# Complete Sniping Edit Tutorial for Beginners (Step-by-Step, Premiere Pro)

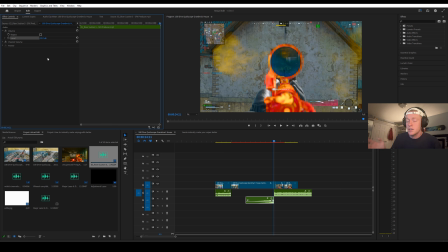247s
If you look at the graph on the right, you can kind of see where you want your audio to land. It's going to be between -10 and -15. So once the riser's in, I'm going to pull in 2 more whooshes right at the start of the clip, and they're both going to be for the transition to slow motion.
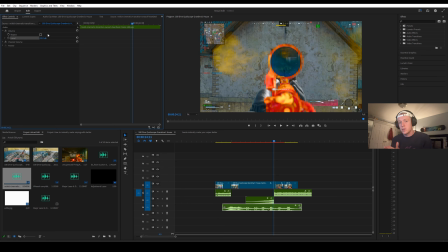264s
So right when the clip slows down, we're going to want to whoosh just so you can kind of feel the transition in the clip a bit more.
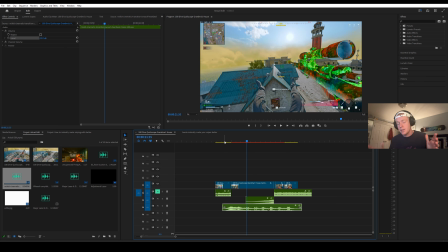270s
And then after that, we're going to have the heartbeat effects mixed with the riser,
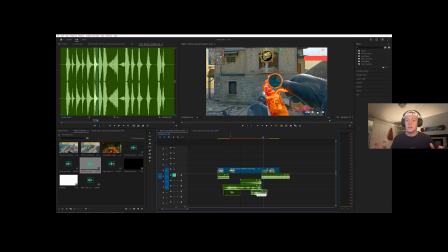275s
and this all adds to the sense of suspense and will make your viewer really want to stick with the clip until they see the snipe fulfilled.
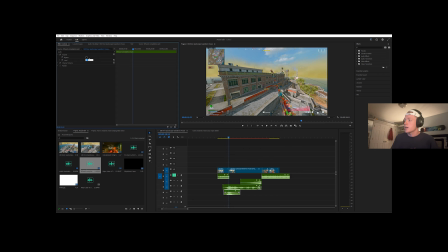282s
So now that the beginning whooshes are done and the riser's done, the song is done, we're going to put in one more whoosh to impact sound effect just before the snipe goes off.
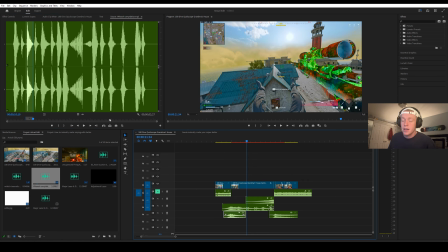291s
You'll see me drag it into place here. And this is again just to add a greater sense of impact to the snipe so the viewer really feels it.
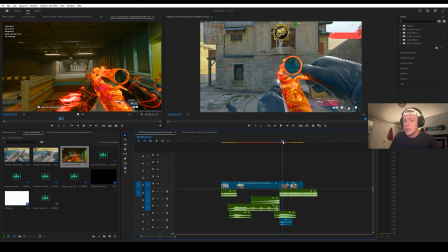300s
The last sound effect we're going to add in is not a whoosh, but it's actually going to be the gunshot sound effect from the firing range.
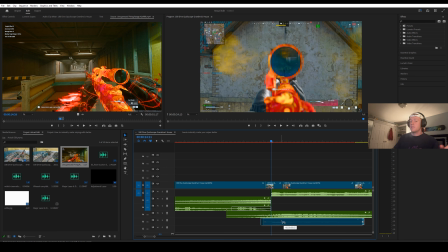306s
Obviously, we're going to layer this on exactly when the snipe goes off, and you're going to want to turn this up so you get a really clean, crisp sounding sniper noise in your clip.
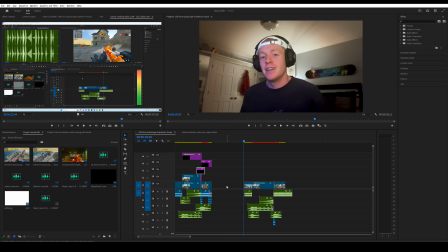321s
Congratulations, you finished making the audio portion of this video. Now it's time for the last step, and that's our visual effects. So the first thing we're gonna do is take that first slow motion clip, you're gonna hold Alt on your keyboard and drag up.
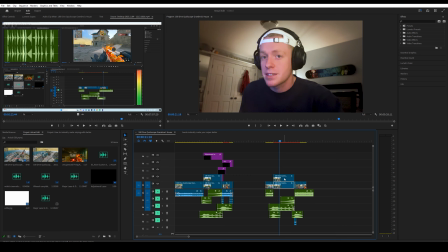335s
Then what you're gonna do is go over to Effect Controls, and you're gonna find Opacity.
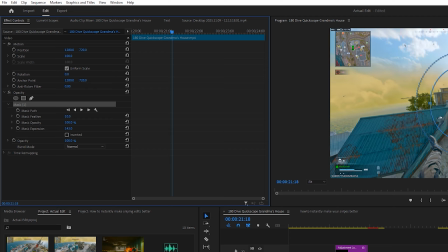341s
And keep in mind, we're working on the top clip here. Once you find Opacity, you're gonna click the Eclipse Mask tool, and you're gonna make a mask on that top layer.
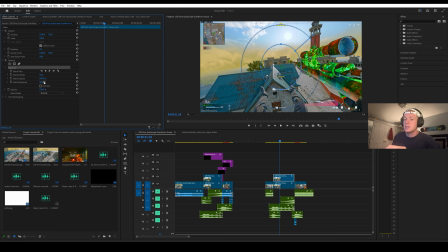351s
Now, use mask expansion so it fills up a decent majority of the screen, but doesn't quite make it to the edges. Once that's in place, you're now going to navigate to the layer below, our base layer here, and you're going to go up to Effects, type in Brightness and Contrast, and drag Brightness and Contrast onto the clip.
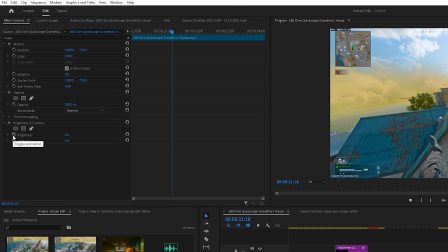370s
Now back in Effect Controls, you're going to go down to Brightness and Contrast Effect, and you're going to click the stopwatch next to Brightness. This is going to create a keyframe. You're going to drag that first keyframe to the beginning and keep it at 0. And now you're going to make a new keyframe and set it to -45.
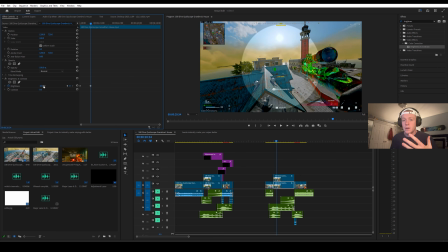386s
This will make the border of the clip here, what's behind our mask, progressively get darker and add to the feeling of suspense that we're going for.
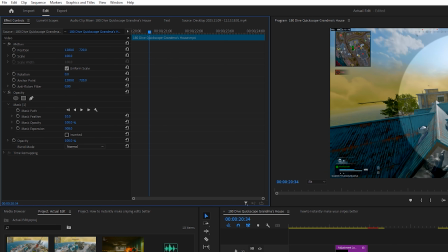393s
Go back to the top layer, and you're going to want to make sure you have a decent feather in there as well.
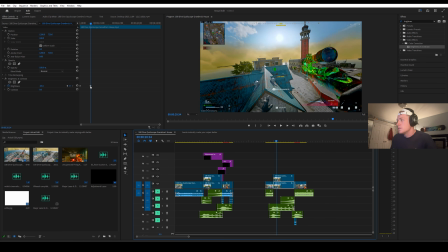399s
I like to keep mine at about 250. After you've created the shadow effect leading up to the snipe, it's time to add a bit more of a flash to the sniper clip for when the shot actually goes off.
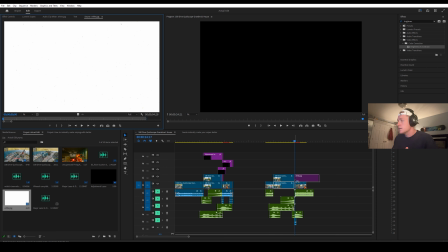412s
We're going to drag our white square onto the sequence, and you're going to want to find right where that snipe goes off.
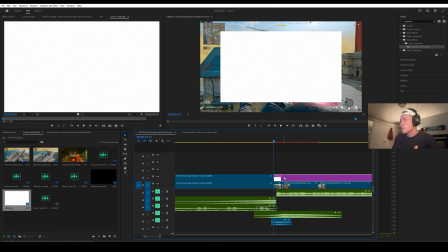418s
Again, we're looking for the flare.
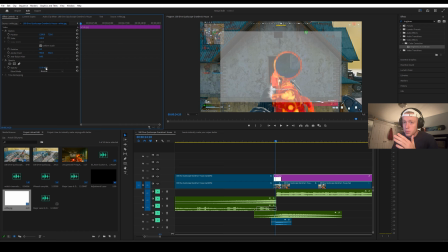419s
At that point, we're going to add a keyframe on opacity for the white square, and we're going to make it 15. You're going to go 2 frames before, make the opacity 0, and then you're going to go 5 frames after and make the opacity 0 again.
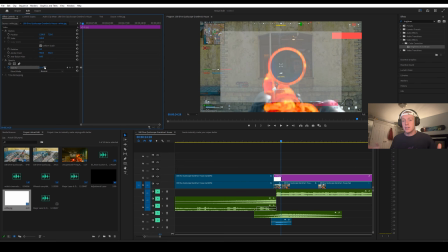435s
This will add a nice flash when the snipe actually goes off. Also, don't forget with the white square to turn up the scale.
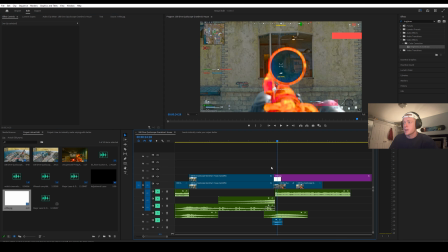441s
Once the white square effect is complete, you're going to want to go back into the import bucket, right click,
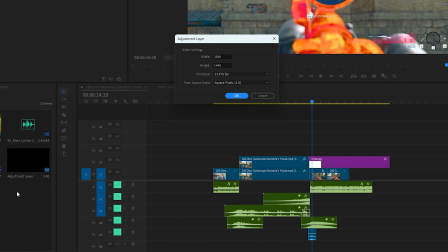447s
click new item, adjustment layer, and make sure you have the FPS to match the sequence we're working in.
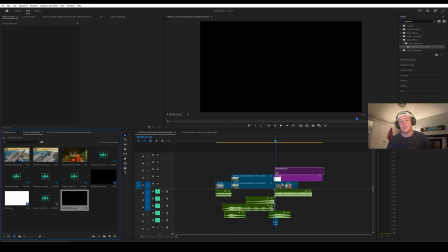453s
For most video game edits, this is going to be on 60 FPS.
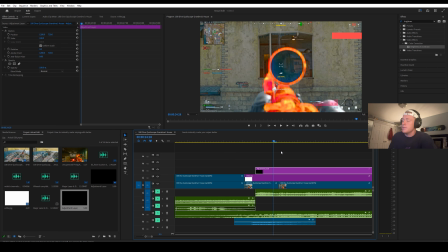456s
Drag that in over your clip, and you're going to want to have the adjustment layer start right after that snipe goes off again. In the right, under Effects, type in Lumetri Color, and you're going to want to drag that onto your adjustment layer. Now go down to Basic Correction, and you're going to want to copy the numbers that I'm showing now in the video.
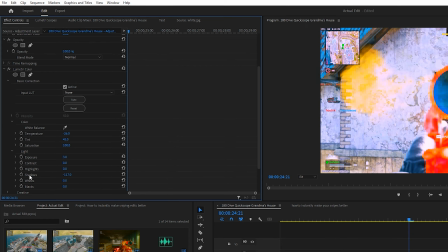477s
Once you've got all the numbers copied, add a keyframe right at the start of the clip,
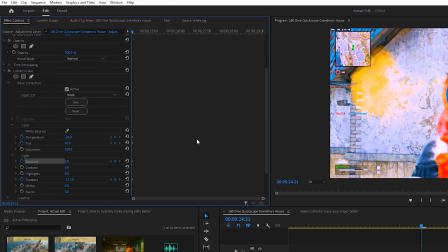481s
and then go maybe 50 frames forward and just click Reset, the little rewind button, to bring all those keyframes back to normal,
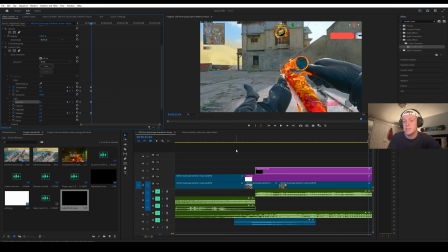489s
so this kind of glowing, colorful flash effect will fade as the video goes on.